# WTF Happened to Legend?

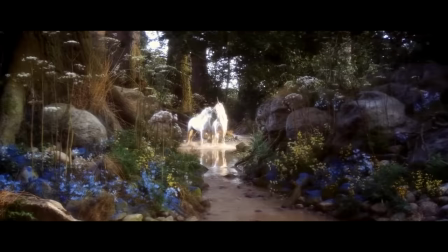(4:08)
When he takes her to where they live, she breaks free of his grasp and runs to them.
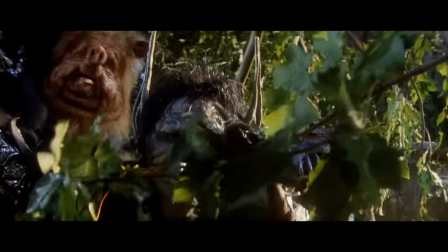(4:13)
She touches one, and the animals then run off. We see that the goblins have shot one of the unicorns with a poison dart.
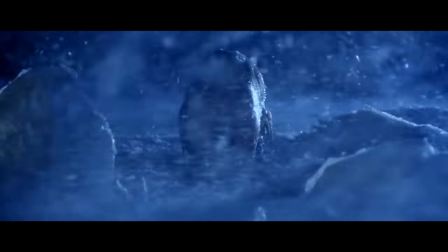(4:20)
They hunt the unicorn down and sever its horn. Once this is done, the world plunges into a dark winter.
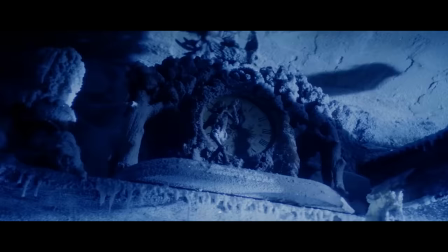(4:27)
Lily runs to the nearby cottage and sees that everything has been frozen in time.
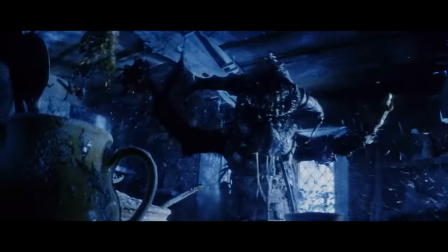(4:31)
The goblins come, and she overhears darkness tell them that the world won't fall into permanent darkness until the last unicorn is killed.
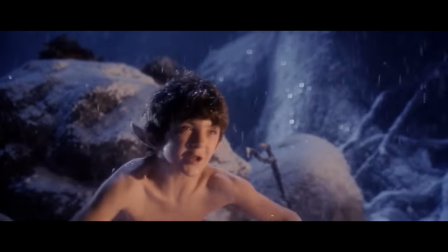(4:40)
Jack teams up with some of his forest friends to protect that last living unicorn,
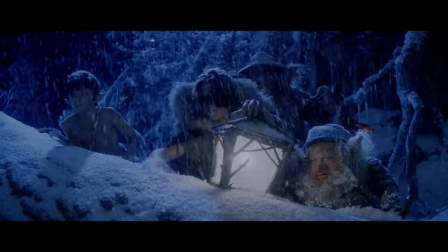(4:45)
but soon learns that Lily has been captured and that the unicorn is in deep trouble. The
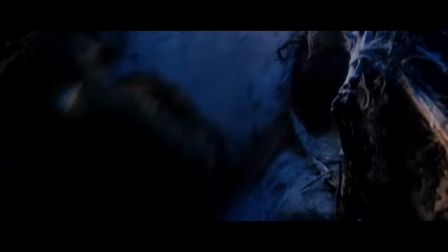(4:50)
group travels into Darkness's domain to rescue Lily and set the mythical creature free.
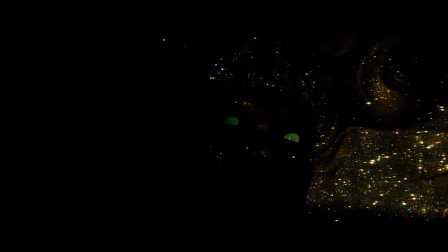(4:56)
If they can complete this quest, the world will return to normal and Darkness will once again be banished from the living world.
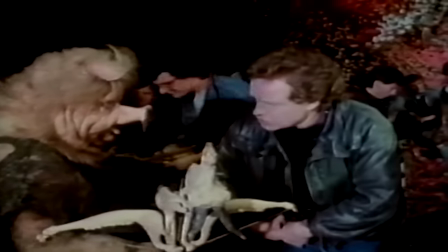(5:03)
Ridley Scott began casting for this film and wanted someone with a theatrical presence for the role of Darkness.
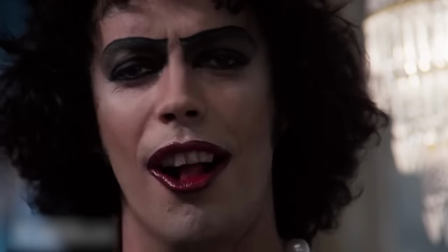(5:10)
He began to think about Tim Curry's brilliant performance in the Rocky Horror Picture Show.
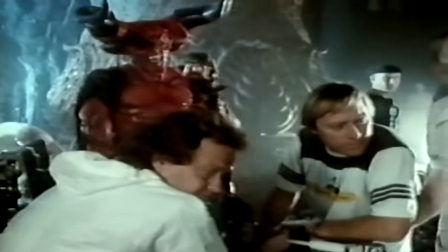(5:16)
Darkness needed to be threatening, but also at times seductive.
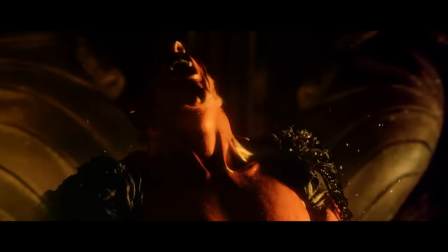(5:19)
He felt that Curry could easily fill that role, and Curry found the story intriguing, so he signed on.
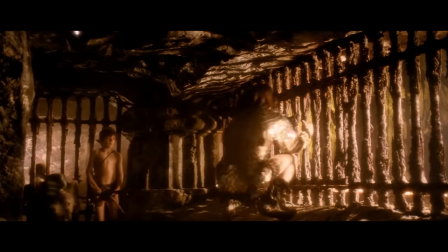(5:28)
For Jack, they auditioned a lot of young actors. Among the group were Jim Carrey, Johnny Depp, and Robert Downey Jr. Ultimately,
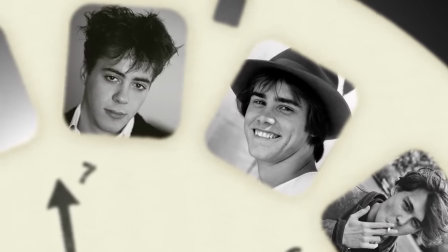(5:37)
they went with Tom Cruise, who brings a young innocence to the role.
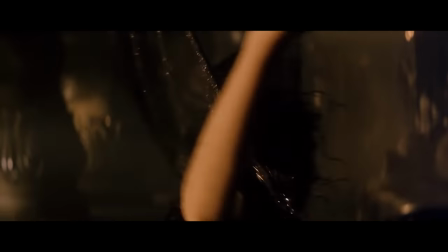(5:41)
Scott met Maya Sarah in a casting session and loved her theatrical instincts, and he hired her, even though she was only 15 at the time.
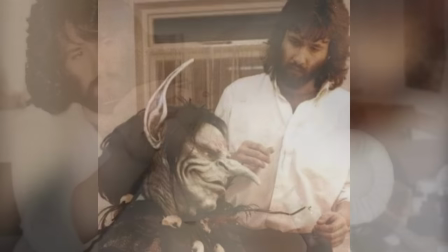(5:50)
When it came to the look of the creatures in the film, Scott hired special effects master Rob Bottin.
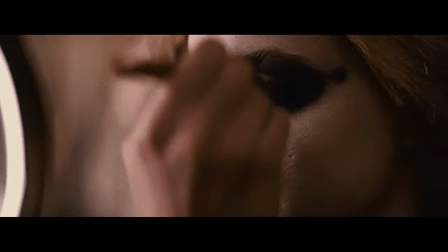(5:56)
Ridley had wanted him to work with him on Blade Runner, but Bottin was already locked into working on John Carpenter's The Thing.
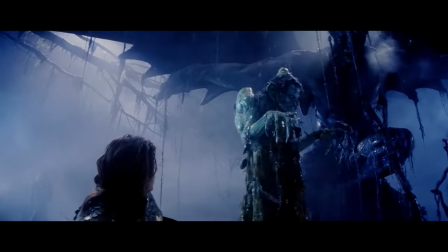(6:03)
Scott told him about Legend, and Bottin thought it would be a great opportunity to create a wide array of creatures, and so he signed on as well.
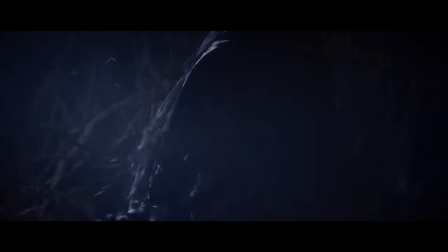(6:12)
Performer Alice Playton was asked if she had any ideas for the look of the goblin Blix.
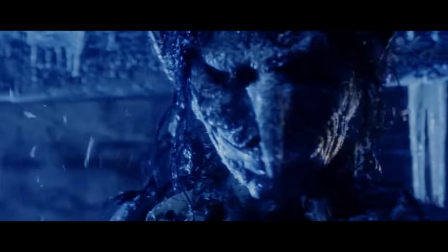(6:18)
She wasn't sure if Scott would go for it, but she mentioned that what she had in mind was to make the creature look like Keith Richards.
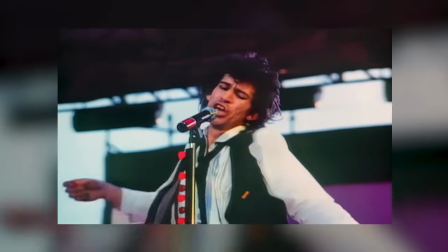(6:26) And there was this pause on the phone, this transatlantic phone call.
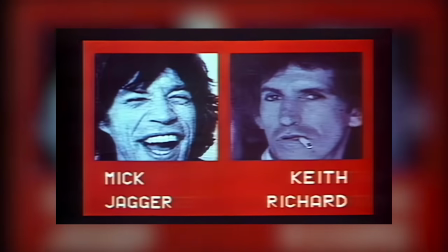(6:30)
Scott sat for a second and then agreed that that would look really cool if they extended the nose and added the pointy ears.
And Ridley says, yeah, you know, he goes, Keith has a great face.
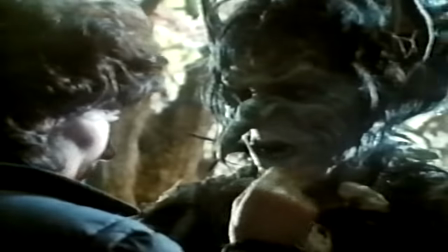(6:41)
The makeup ended up being so convincing that when Tim Curry was visiting the set before he had to get into makeup, he met some of the other performers.
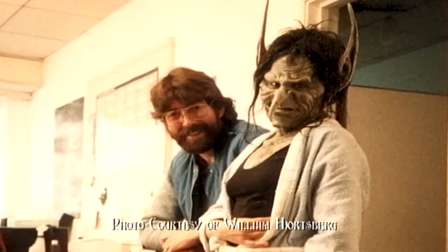(6:49)
Playton was in her full makeup, and when Curry met her, but he kept looking at me thinking, boy, you look familiar.
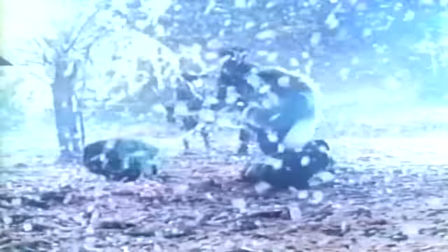(6:56)
But he couldn't quite place it.
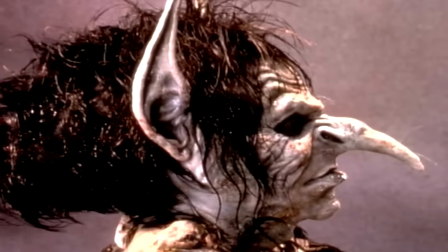(6:59) I knew why he was feeling that, and I just made him think and think and think, and finally I said, Keith Richards, and he said, oh my God, that's it.
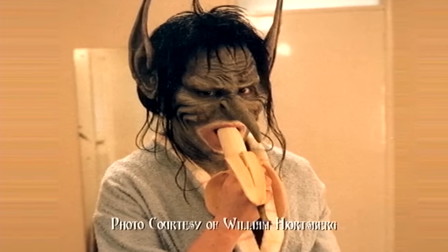(7:07)
Curry immediately saw it and started laughing.
Are you getting bored?
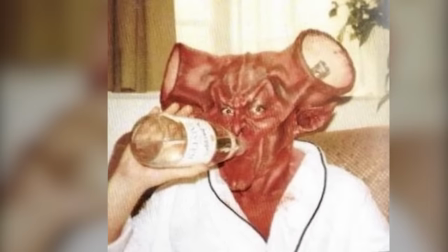(7:13) I'm all right, still.
When it came time to create Darkness, Scott hoped to showcase an amazing visual that hadn't been put on film before.
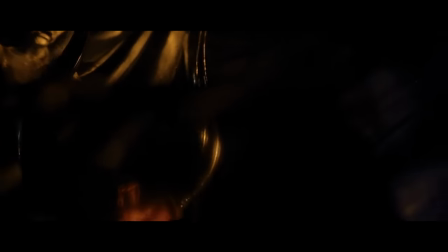(7:22)
The idea was to give him the cool visual with the giant horns and make him a hulking presence.
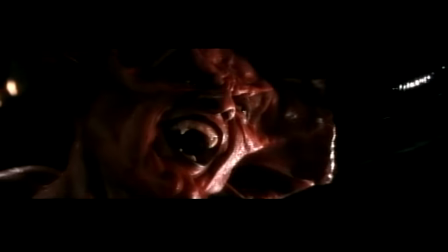(7:28) Interesting thing about Rob is that not just an artist, he's an engineer. You gotta think about weight, you gotta think about ergonomics, you gotta think about how the guy's gonna move in it. How the hell do I put two horns like that with the leverage on what? On his scalp?
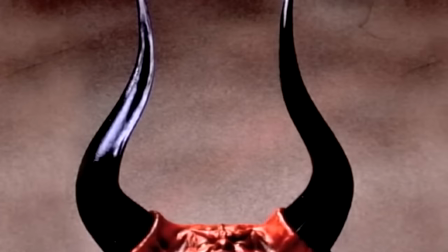(7:41) I can't put a helmet on him because his head'll go too big.
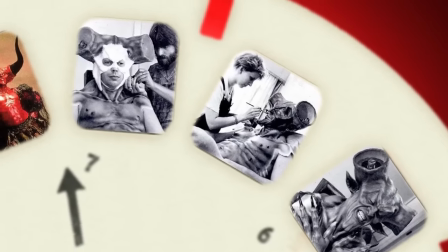(7:43)
It was decided to create an apparatus that would strap onto Curry's head to hold the horns, then a bodysuit to give Darkness a muscled physique.
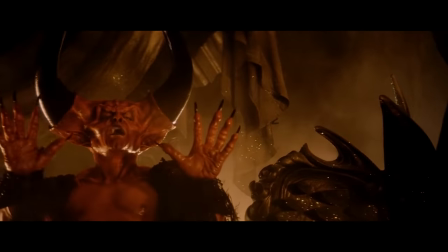(7:52)
And finally, lifts to make him appear taller. When the costume was all put together, Darkness would stand about 7 feet 3 inches.
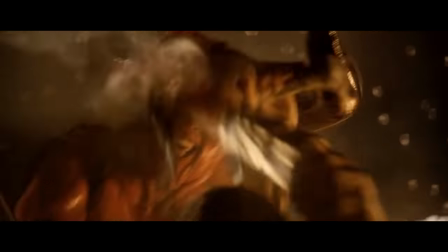(8:01)
He towered over the smaller crews, which gives the character a great presence.
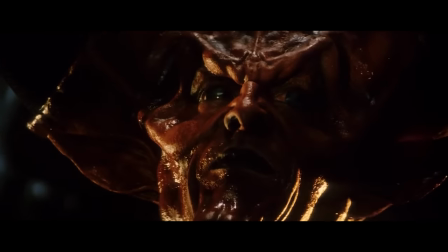(8:05)
Because the form of the horns went straight outward instead of upwards, it caused a serious strain on Curry's neck during fittings. Fortunately, they were able to reduce the weight of the horns dramatically.